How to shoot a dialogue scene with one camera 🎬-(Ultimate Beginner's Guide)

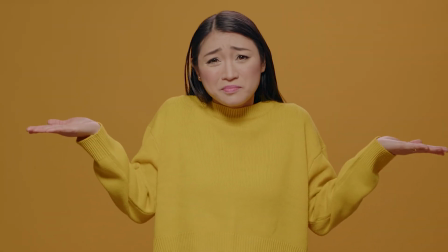(0:00)
Do you want to make your first short film, but don't know how to shoot the scenes? You want to capture different camera angles, but you only have one camera.
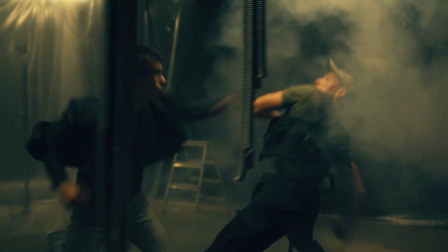(0:07)
How do filmmakers create the illusion of multiple cameras? Where do you even start?
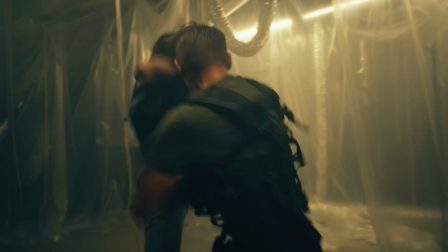(0:11)
This video will teach you how to create the illusion of multiple cameras with just one and make a more professional-looking short film.
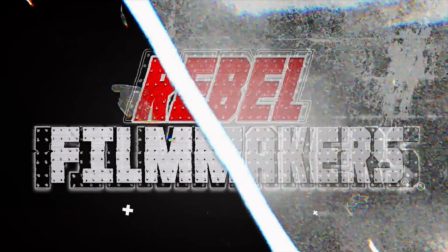(0:19)
Keep watching. Grab your camera and shoot some. This is Rebel Filmmakers. Rebel Filmmakers. I'm gonna teach you the basics of shooting any scene, as usually movies handle this. By the way, welcome to Rebel Filmmakers. My name is Reinaldo Cantu and...
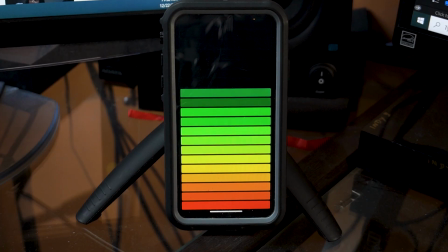(0:33)
Reinaldo, are you going to talk about blocking a scene? Yes, Lucy. I'm going to talk about that too. I want to explain what is blocking a scene. Okay, okay. You win, Lucy. Let's talk about the actual process of filming a scene.
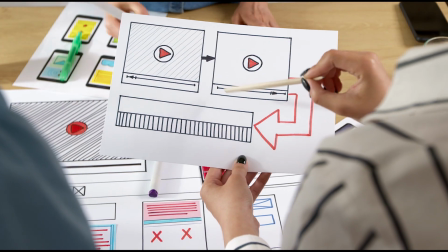(0:46)
The first step is planning your shot. You must decide what angles and perspectives you want for your scene and plan where each element should go. Once you have that down, step number two is blocking the scene. Lucy, you know what blocking the scene means, right?
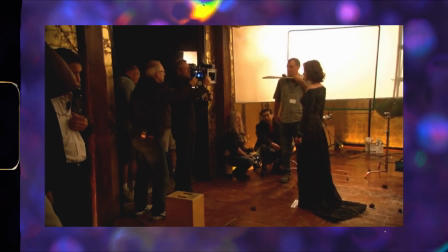(1:00)
Oh, you got me unguarded. Blocking is choreographing and staging the movement and positioning of actors within a film or theatrical performance.
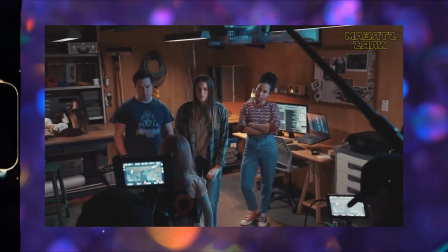(1:08)
It involves deciding where characters will stand, walk, sit, or move in relation to one another and the environment in order to serve the story best.
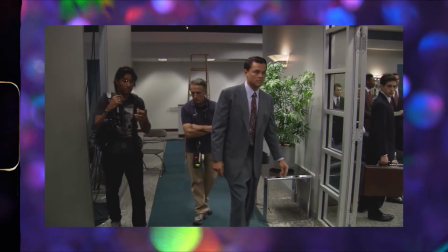(1:17)
Blocking is an important aspect of filmmaking and is usually planned out before shooting begins to ensure smooth and efficient production. Once you've got your actor's position in the scene, it's important to make sure that the actor keeps doing the same moves in the same way every take.
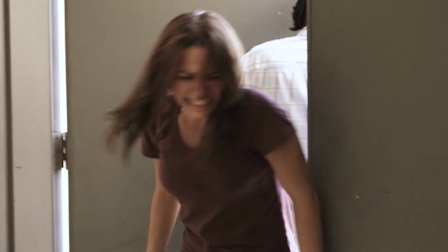(1:32)
This helps the footage match up when it's time to edit and makes the final product look smooth.
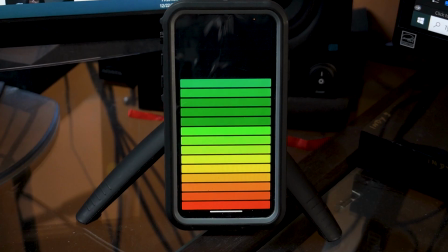(1:37)
Your editor will thank you for this. Based on my analysis, it appears that they are probably their own boss, editor, and biggest fan.
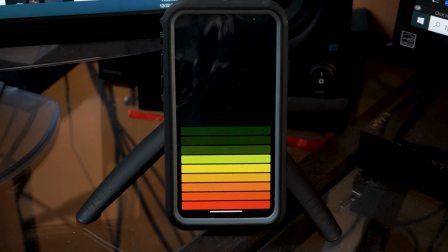(1:45)
Yeah, probably. So I guess they'll have to thank themselves, just like you do for yourself. Yeah, probably. Step 3, make a master shot once you've got the blocking sorted out.
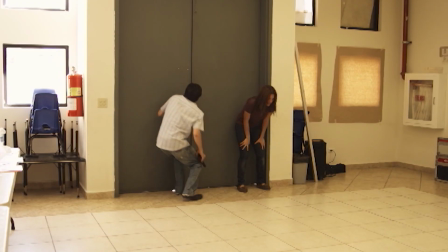(1:54)
This master shot, it's like a wide shot of the complete scene that shows all the characters and their surroundings, so the audience knows where everything is happening.
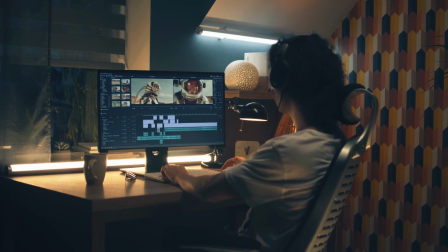(2:04)
And in the editing room, this master shot might save you if any other of your closer shots don't work for some reason. You'll have this as a backup if you need it. Okay, step 4 is where we're gonna film the whole scene from one angle using the middle shot of one of the actors.
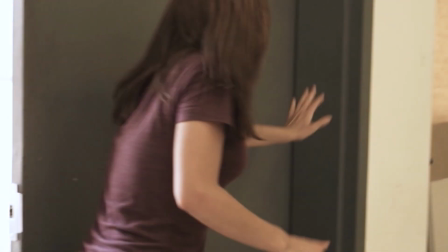(2:19)
This way, we can see everything that is happening on this side of the scene.
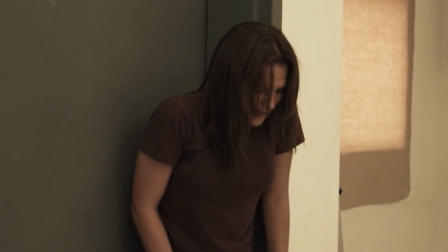(2:24)
So if your character is talking or doing something important, we can switch to this angle in the editing and see what the character is doing. Here you can shoot your close-up frames if necessary. So now, in step 5, we need to cover the other actor.
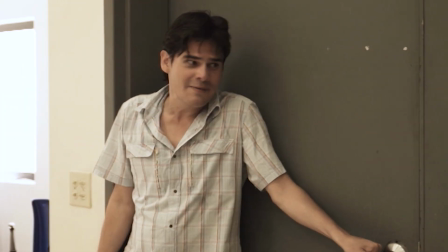(2:37)
So we have to shoot the complete scene from the opposite angle of the last one. Following the 180 degree rule is crucial in this context.
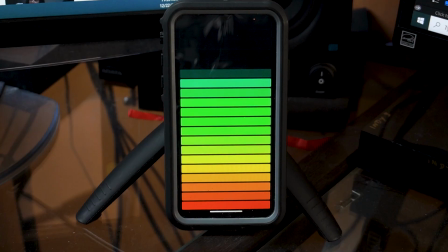(2:45)
Yeah, thank you for reminding me that, Lucy. No problem. It's what I was programmed for. This is right.
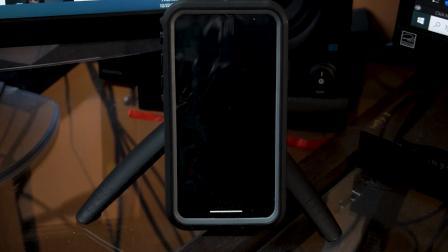(2:51)
That's a computer fact, Ronaldo. I'm awesome. Have you ever heard about the 180-degree rule in filmmaking?
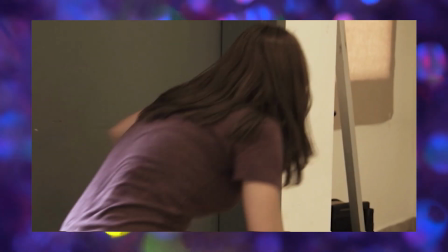(2:56)
It's a simple concept that helps keep the shots in a scene consistent and easy to follow.
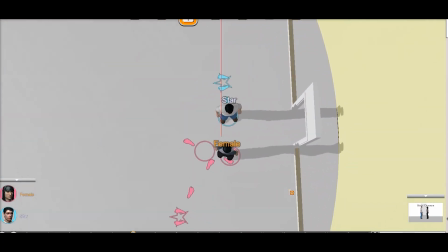(3:01)
Is a guideline used in cinematography to maintain a consistent spatial relationship between characters in a scene for editing continuity purposes.
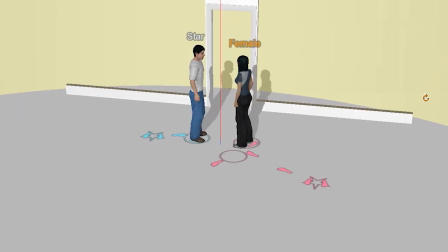(3:11)
The 180-degree rule in filmmaking basically divides the scene in two imaginary segments.
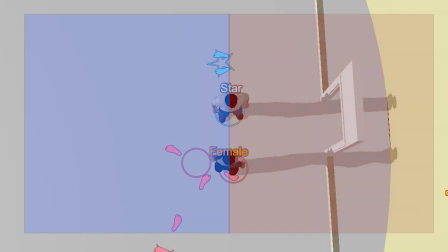(3:16)
You can place your camera anywhere within one of the segments. Once you choose one half, you have to stick with it.
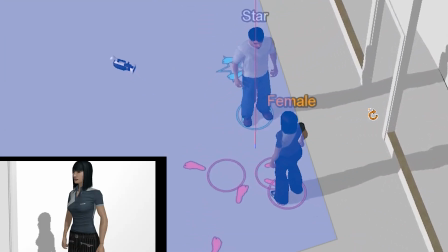(3:23)
So if you're filming a close-up of one actor on one side of the imaginary line, you have to film the other actor's close-up on the same side of the line.
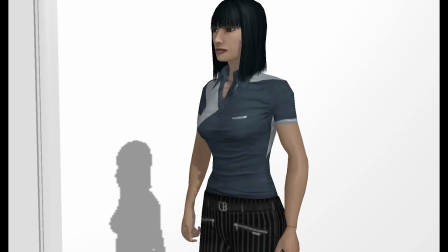(3:32)
If you cross the line, it will look that the actors are looking in different directions instead of at each other, which can be confusing for the viewer.
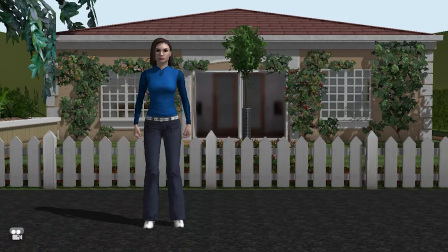(3:39)
Same in this another example. Imagine an actor walking on the screen moving to the right.
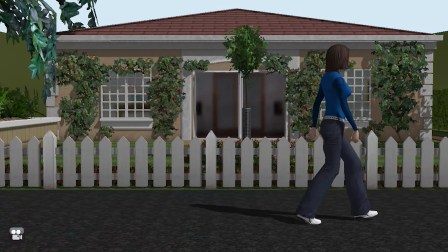(3:44)
If you want to maintain continuity, the actor should reappear from the left of the frame in the next shot, moving to the right.
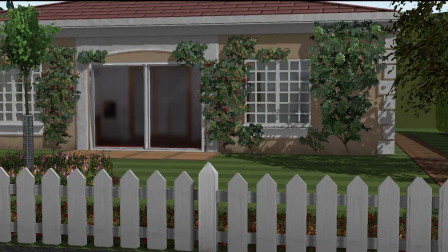(3:52)
If you cross the axis, and in this next shot the actor goes from left to right,
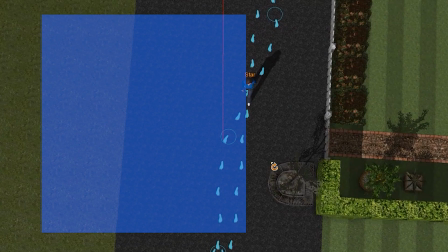(3:57)
the movement will be in the opposite direction, which will confuse the audience. It's essential to keep this in mind and not make any abrupt changes without explanation.